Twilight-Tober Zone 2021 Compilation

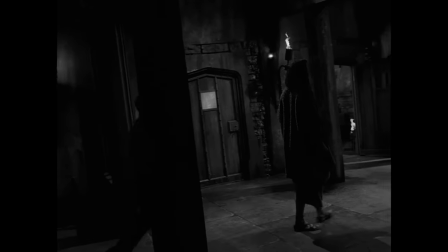there is a lot to say about the howling man they had the best of the best behind the scenes bringing this one to life of course i'm talking
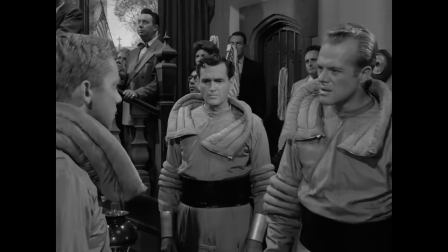about writer charles beaumont and director douglas hayes the last time these two teamed up was in one of my favorite episodes from season one that
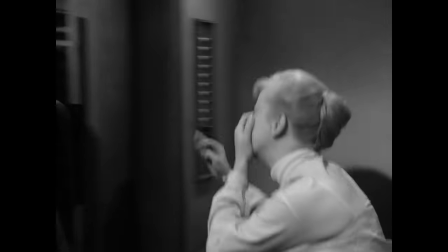being elegy hayes continued to knock his installments out of the park following the after hours and the brilliant
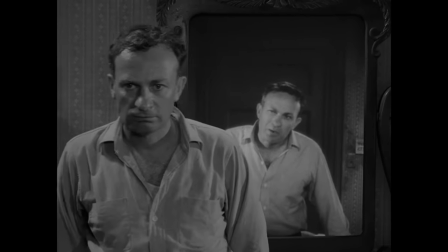nervous man in a four dollar room from earlier in the second season This was the fifth episode written by Beaumont overall,
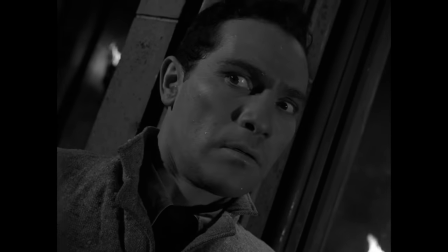and the first to air in season two.
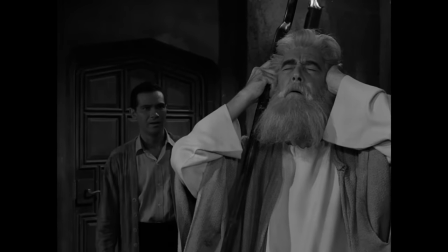An ominous tone, excellent visuals, fantastic performances, and a chilling message make The Howling Man not only memorable, but probably one of the best constructed episodes of all 156 original Twilight Zone installments.
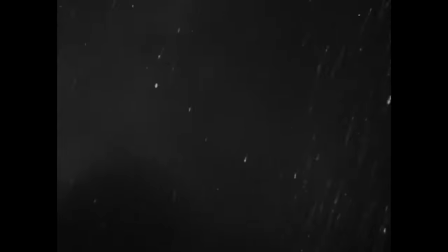The story follows a man named David Ellington during post-World War I Europe.
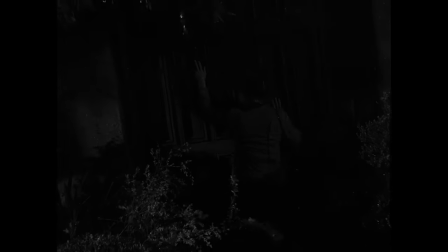He's wandering in the middle of an intense storm after losing his way on a walking trip. Ellington pounds on a large monastery door looking for shelter.
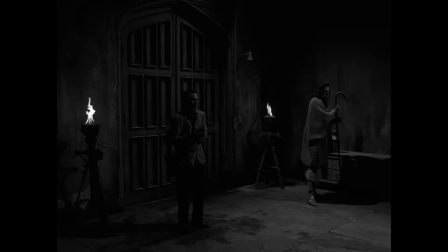After some convincing, he's allowed to enter what's referred to as the Hermitage, where members of a mysterious religious order all reside.
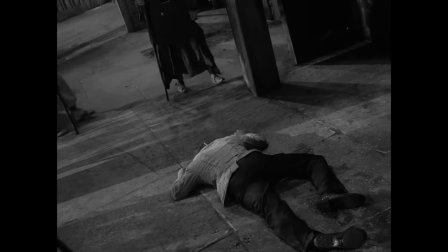Ellington passes out from sickness and later, after hearing strange howling sounds, discovers that the order has a man imprisoned.
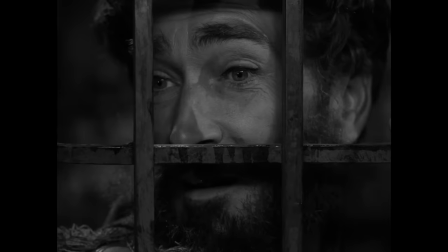The man pleads with Ellington to let him out and calls the brothers in the Hermitage religious fanatics.
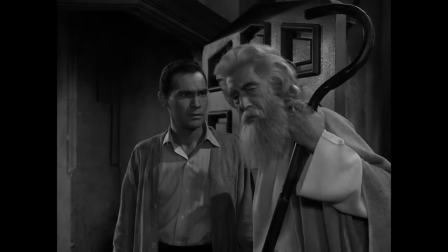The leader of the group, Brother Jerome, eventually explains to David that the man imprisoned is the devil himself.
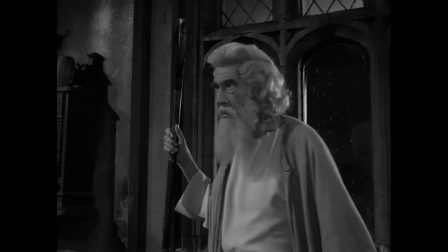The only thing keeping him from escaping is Jerome's staff of truth. He warns Ellington to not listen to the man in the cell and to stay away from him at all costs.
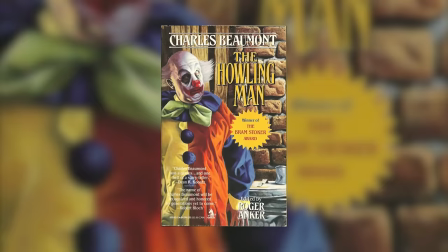David is left to wonder who is really telling the truth. Based on Beaumont's short story, The Howling Man went through several changes from print to screen.
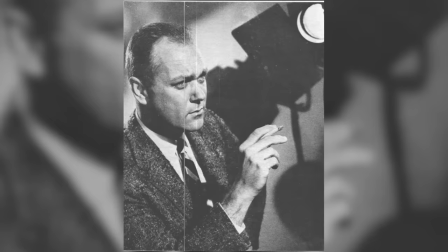Beaumont changed several aspects of the original tale when writing his teleplay, but Douglas Hayes made a few more significant changes of his own, which we'll get to in the twist section.
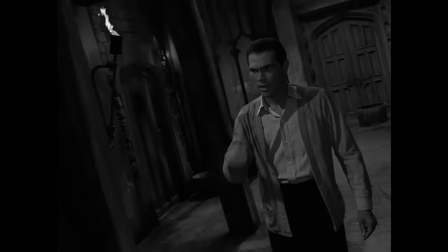They mostly have to do with the visuals of this episode, an aspect that were absolutely striking and delivered powerfully by the famously image-driven director.
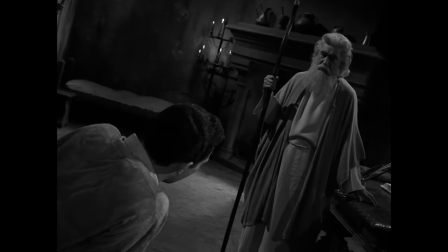Canted, or Dutch angles as they're known, are used often in this episode. From the first frame all the way up through nearly the end, they're shown with purpose,
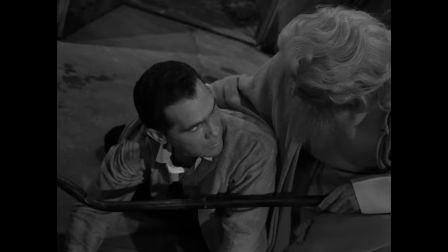suggesting an eerie feeling or, more practically, mirroring the illness that our main character is experiencing.
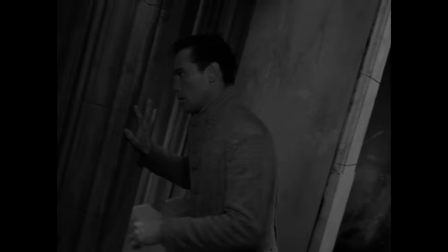When David first enters the Hermitage, he's sick from being out in the storm. His wooziness leads to a fall that the camera matches with a tilt, mimicking Vertigo.
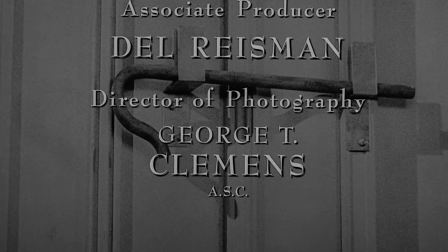As always, a lot of the credit goes to cinematographer George T. Clemens for pulling off these camera movements.
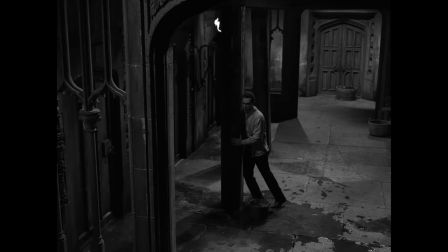He and Douglas Hayes went all out to separate the look of this installment from most of the pack.
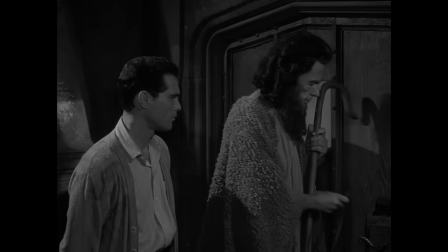Let's talk about the performances next, because they're just as important to the story as everything else.
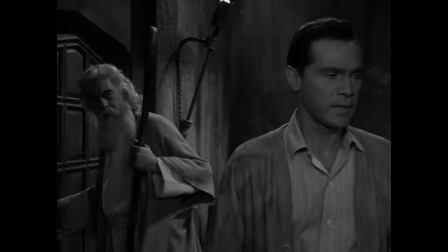H.M. Winant plays Ellington very theatrically.
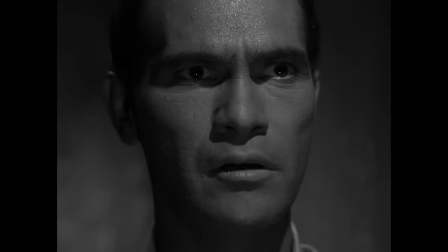With how the script is written, and the other characters and actors involved, this wasn't out of step with the episode, but I think he's by far the weakest of the cast. There's something about his delivery and expressions that could have been reined in a bit.
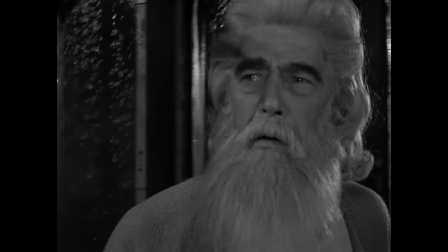In contrast, the legendary John Carradine nails his over-the-top portrayal of the Moses-like brother Jerome.
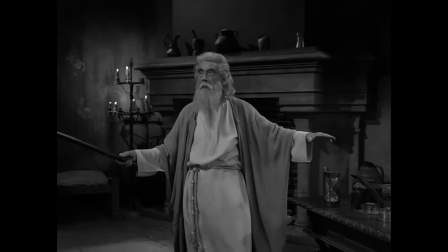Pretty much every second he's on screen is a joy.
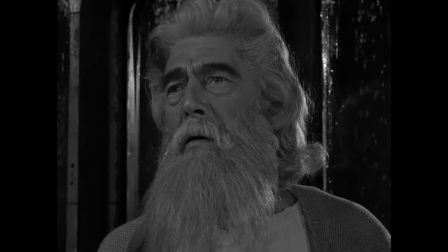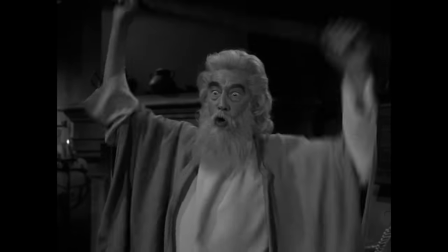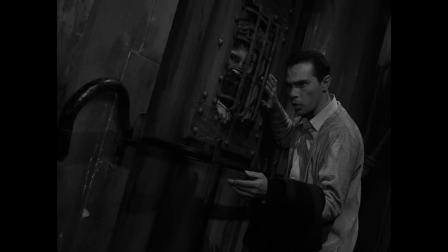In the short story and teleplay, the staff of truth was actually a cross,
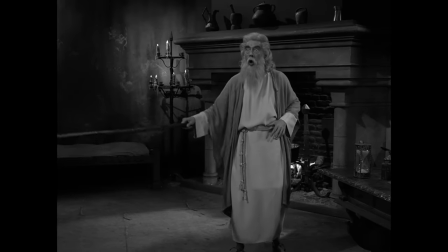but Douglas Hayes suggested changing it to avoid offending Christian groups who may see the show.
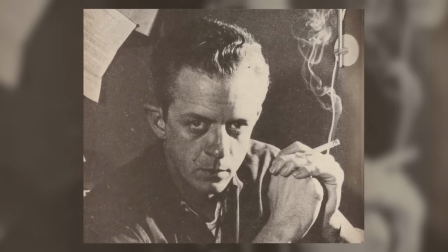Beaumont was against the change, but the staff of truth prevailed. The scenes with Robin Hughes as the Howling Man are genuinely engaging.
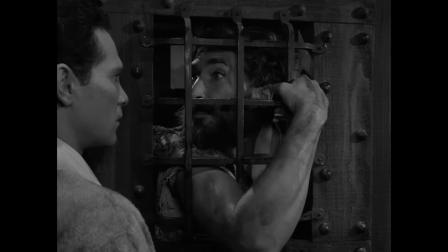His exchanges with Ellington make us question what's really going on. Speaking of which, this is an episode you should see for yourself before hearing my thoughts on the ending.
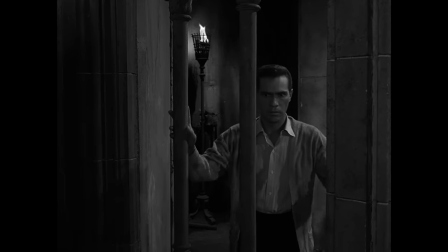It's definitely a recommendation for me, and I think just about everyone can find some attribute to like here, even if you're not a fan of the full piece. So again, go ahead and give it a watch if you've never seen it.
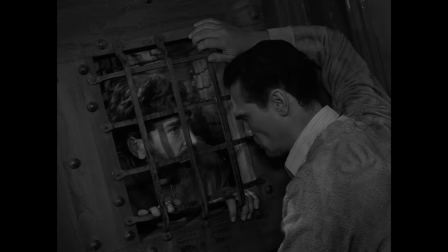Ultimately, Ellington chooses to believe the man locked up in the cell.